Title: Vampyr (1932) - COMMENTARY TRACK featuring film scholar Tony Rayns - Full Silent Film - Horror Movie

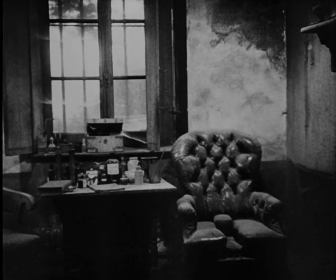It's very interesting to take the thing apart and look at the way that the effects in the film are constructed and it's particularly rewarding
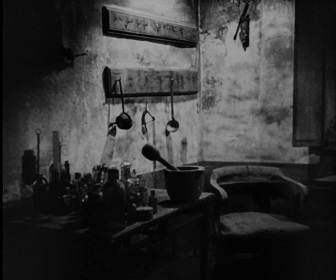because the shots are so discontinuous because there's no conventional editing suturing.
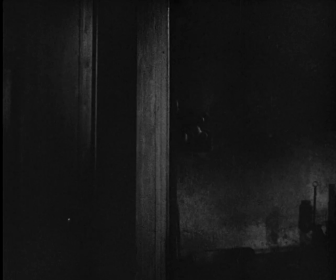The audience is not implicated into the spaces in the film.
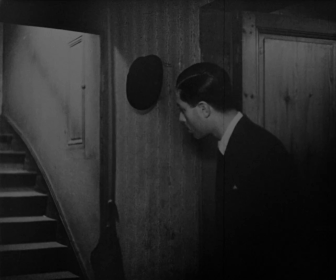You're not invited to mentally reconstruct the reality of the scene because of the way that it's shot and the way it's put together.
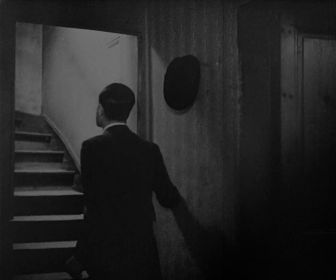And I think Dreyer has deliberately created it in such a way that it's meant to be extremely disconcerting.
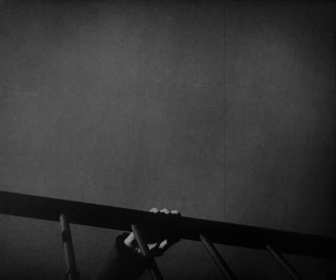For example, this shot of a hand on the banister introducing a character for the first time,
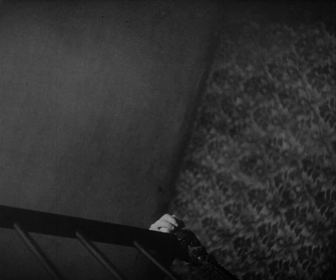the doctor, who turns out to be one of the key figures in the film, is not from Alan Gray's point of view.
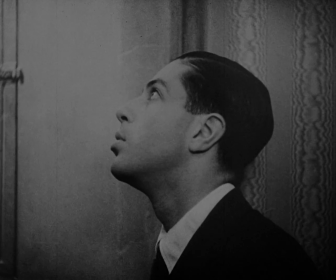It cannot be.
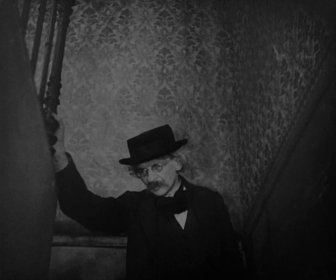And frequently where you think that a shot might be subjective,
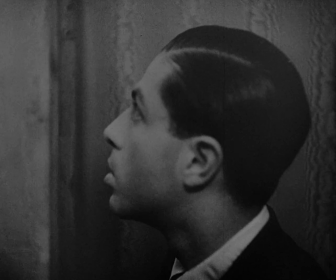you find that the person who is allegedly doing the looking is included in the shot and therefore cannot be obviously seeing it from his point of view.
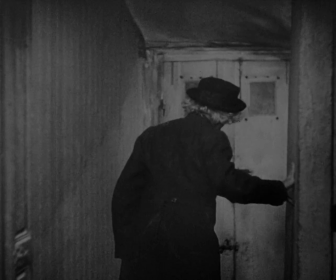In regard to this, I think it's interesting to quote a little bit from something that Dreyer said in a magazine article in Denmark in 1933,
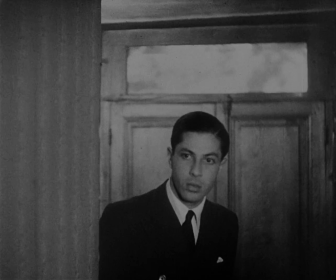a year after the premiere of this film. Forgive me, I'll quote.
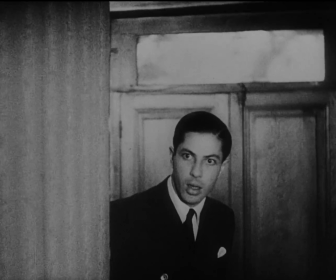All good films, he writes, are characterised by a certain rhythmic tension,
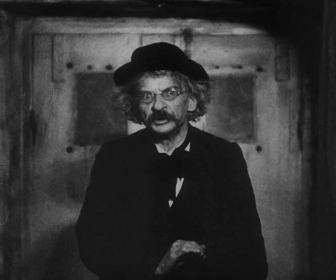which is induced partly by the character's movements as revealed in images and partly by the tempo, rapid or less rapid,
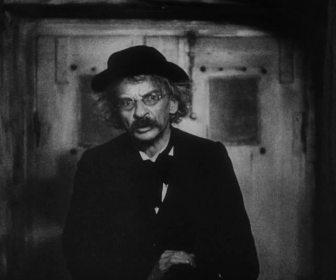at which these images succeed one another. For the first kind of tension, much importance is attached to the lively use of a moving camera,
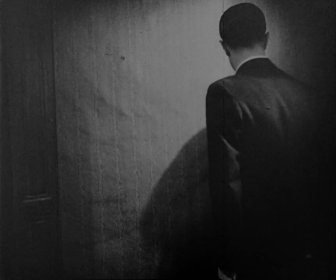which even in close shots adroitly follows the characters, so that the background constantly shifts as it does when we follow somebody with our eyes.
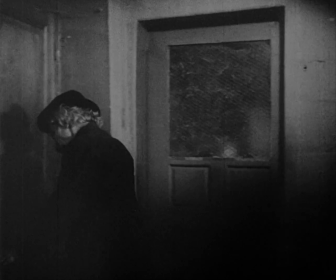As for the succession of images, it is of some significance for the adaptation of stage plays that in each act of most plays there
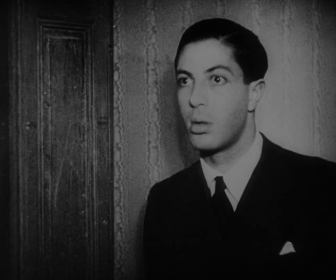is as much action off stage as on which can yield material for new elements and consequently for new rhythms
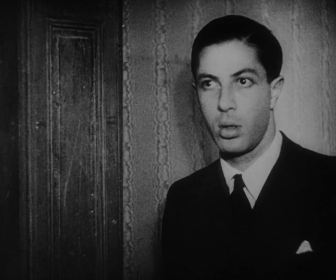now this film is not of course based on a stage play it's an original script but it
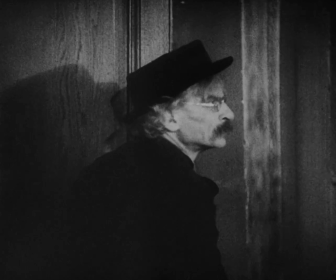does make very extensive play with off-screen space and in
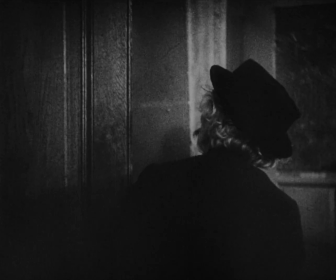particular off-screen sound so the mysterious sounds that we keep hearing very often like
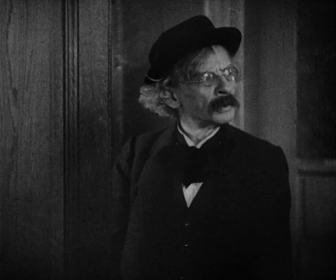animal cries and as i've already noted apparently constructed by animal
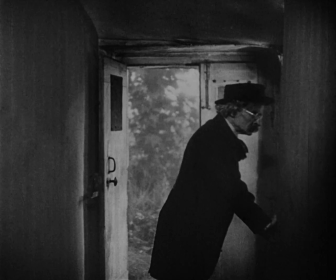mimics specialists in the business who stood by in the post synchronization studio in berlin to make them
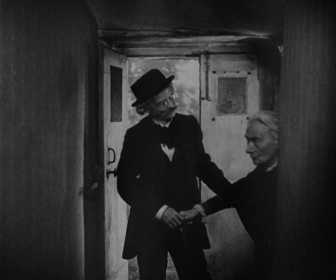these add up to a way of problematizing and and
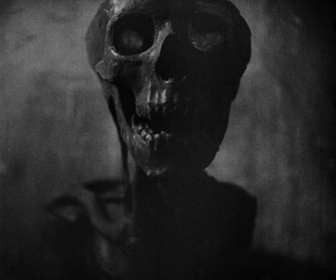rendering indistinct and uncertain the off-screen spaces of the film.
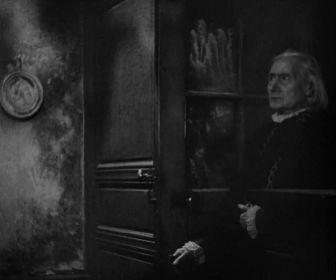Now, for the first time here, I think the importance of this scene is it's the first time really that we get a good look at the vampire herself, Marguerite Chopin,
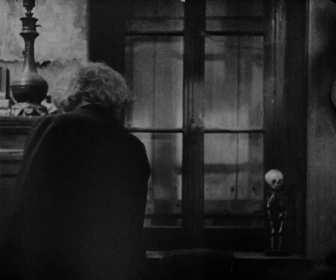and her acolyte, the Doctor, who seems to be also a vampire, judging by the coffin that we found upstairs in his premises a few moments ago.
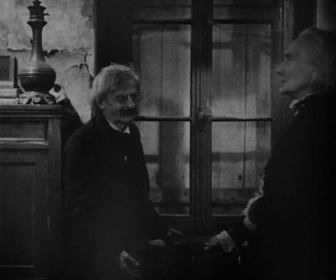Or in any case, he's certainly in her thrall in more ways than one.
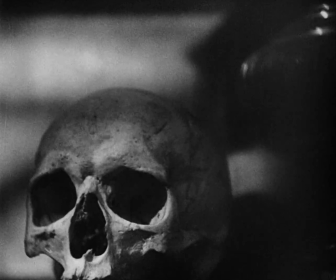and the fact that they're being watched by a partly animated skull
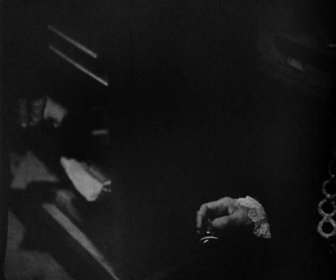lends a certain importance to these scenes because these are the first scenes in the entire
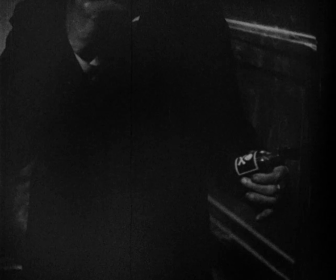film to date not witnessed by Alan Gray.
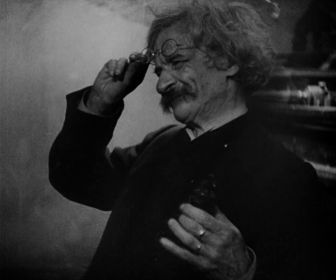Everything we've seen so far has been, if not through his eyes,
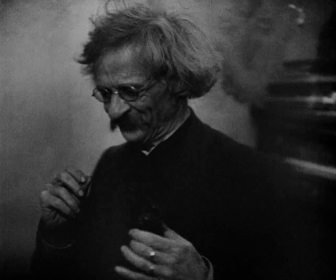then filtered through his consciousness and arguably explicable
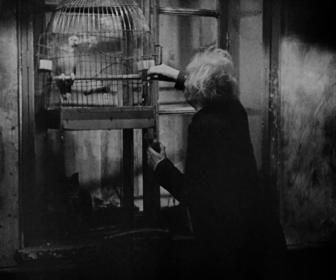as somehow a reflection of his consciousness or an expression of his repressed desires.
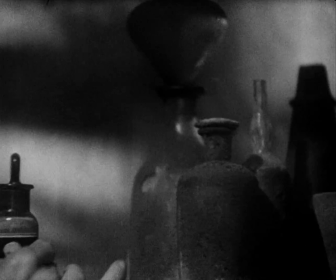That cannot be said of these scenes because he's not there. He's outside in the countryside.
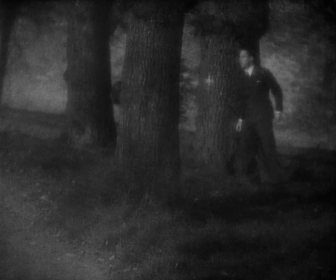He's back with the grave undigger and the
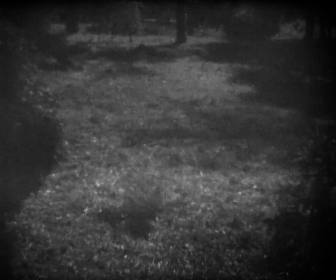world of shadows and he's following people around and exploring the region.